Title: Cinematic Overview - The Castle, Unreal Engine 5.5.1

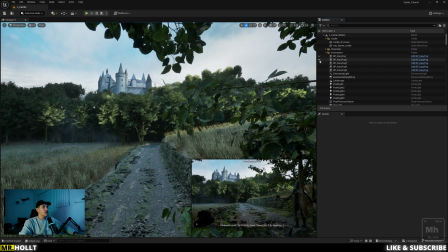368s
So if I just turn them all on, you kind of see the difference in how it adds,
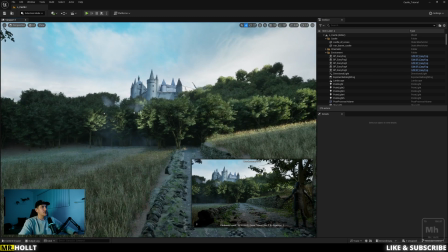372s
like just some nice texture to the overall trees which i think really brings the entire scene together
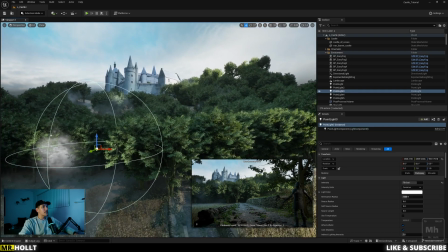378s
and then after that there was a bit of lighting that i needed throughout our scene to kind of
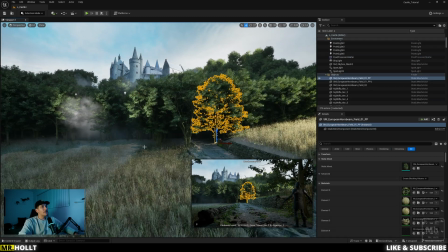384s
just again add texture and contrast throughout the scene i felt like this area on the left of the trees
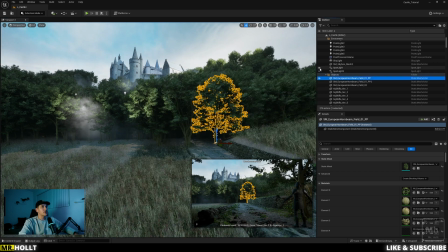389s
was a little dark so if i actually turn all the point lights off
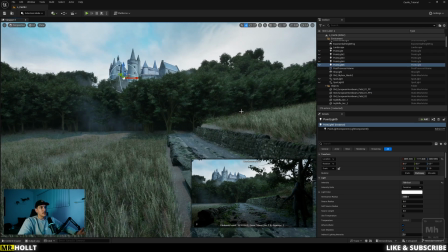397s
you can see it's just a really dark scene there's not really a lot of texture to it in fact let me even go into the camera and
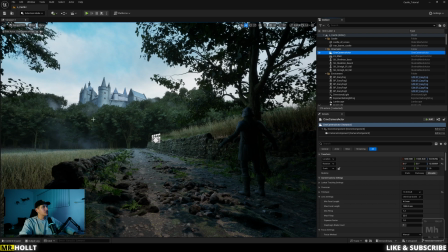409s
kind of show you so like this is what the camera's seeing our character is really dark the trees don't really have a lot of contrast everything's just kind of bland so what I did was is I added in some point lights throughout our scene to kind
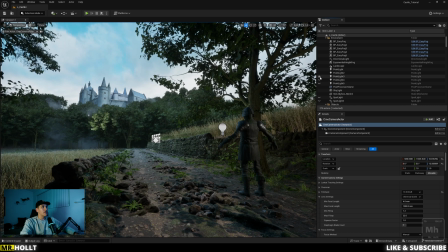422s
of just add a little bit of texture some highlights to our main actor and then if you look over into the trees you'll start to see some lights pop in the trees again adding some texture and then once that was done I wanted a nice directional light to hit from the right so
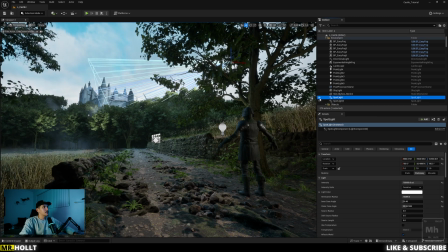438s
I added in some spotlights that kind of one hit the castle and kind of brighten up the castle so it looks like a bright and sunny day and then another one to kind of hit the trees again adding some contrast adding some visual interest instead of just having a nice dark blink scene
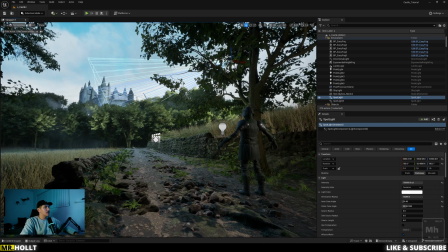454s
so once that was done the next piece is really all about the
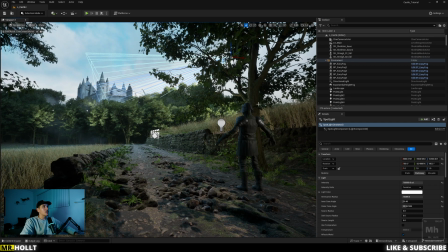459s
final touches um so for me final touches are actually really just jumping into sequencer and kind of finishing off our scene so i made
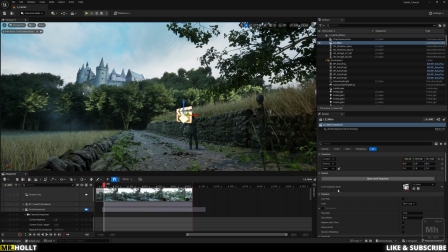469s
this all in one sequence which you can tell it's just one solid shot and then if
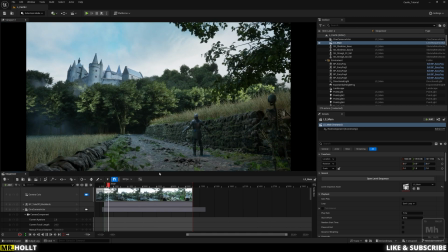474s
i switch over here and kind of click play you'll see that i have a bunch of dead frames uh i'm actually hoping someone in the comments kind of helps me out here so i have the birds added into the top which i don't know if they restarted they might show up so i
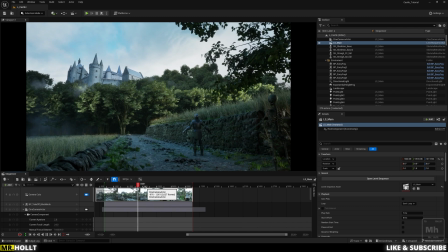494s
knew i wanted the birds to be in a certain place as the scene started because i wanted to be a nice bright and beautiful day uh with the birds kind of flying at the top of the screen i don't think they are going to show up no they aren't where are birds oh
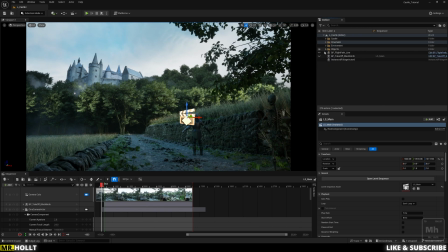506s
did i my birds hidden that might be the problem birds are hidden okay so we go through this one more time i wanted the birds to hit at a certain point but i didn't know how to do like the in and out point on a i guess it's a blueprint so what i
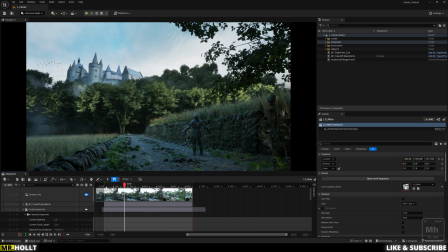524s
did was is i just pushed the scene all the way back so i knew the birds would start at the beginning of the scene which is why we have a bunch of dead frames i think it's close to even what 800 dead frames and then i knew i wanted the birds to be kind of going at this exact moment so right now our scene starts the birds are
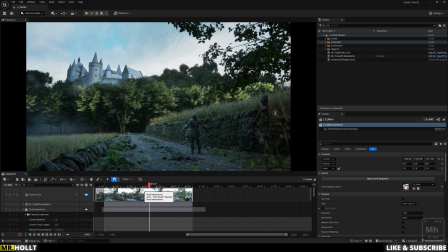541s
right in the sky it's nice and beautiful um and then we'll have
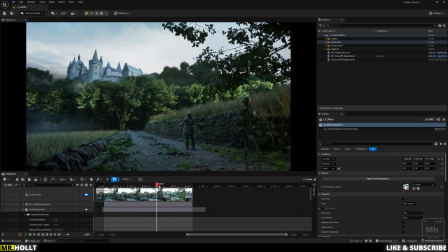547s
our main actors kind of act in right after the fact kind of walking in as we've switched all the lights over to green kind of
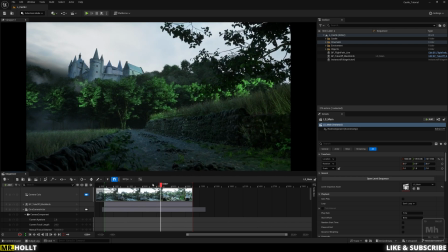557s
moved our sky to a more darker, hazier top.
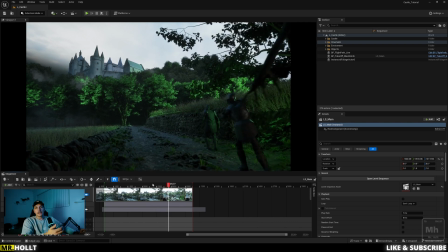562s
So now it looks a little more creepy as our zombies kind of enter in.
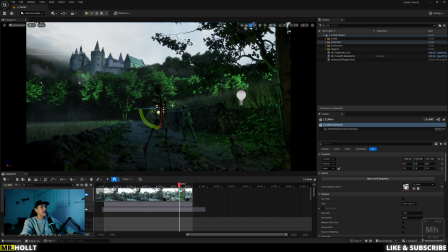570s
So with this, the main thing I used here was, I have this zombie pack.
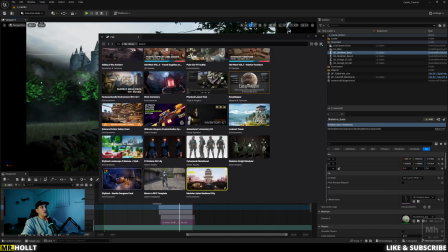576s
Let me see if I can pull it up real quick. So it's this zombie pack right here.
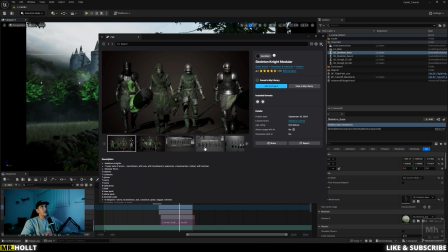582s
This is actually offered free one of the months, either October through December. Remember this was offered free via Quixel or the Epic Marketplace before Fab was released.
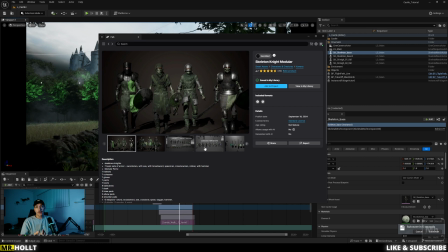595s
So I think if you go on it now, this pack might be like somewhere in the hundreds, but I got it for free and I decided to use it. I would suggest if you do want to follow along on the future beginner tutorial that kind of go over how I created all this, I would suggest probably using something from Mixamo.
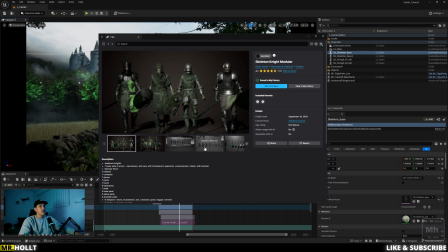611s
But what I did was I used Mixamo animations. just grabbed your normal Mixamo character.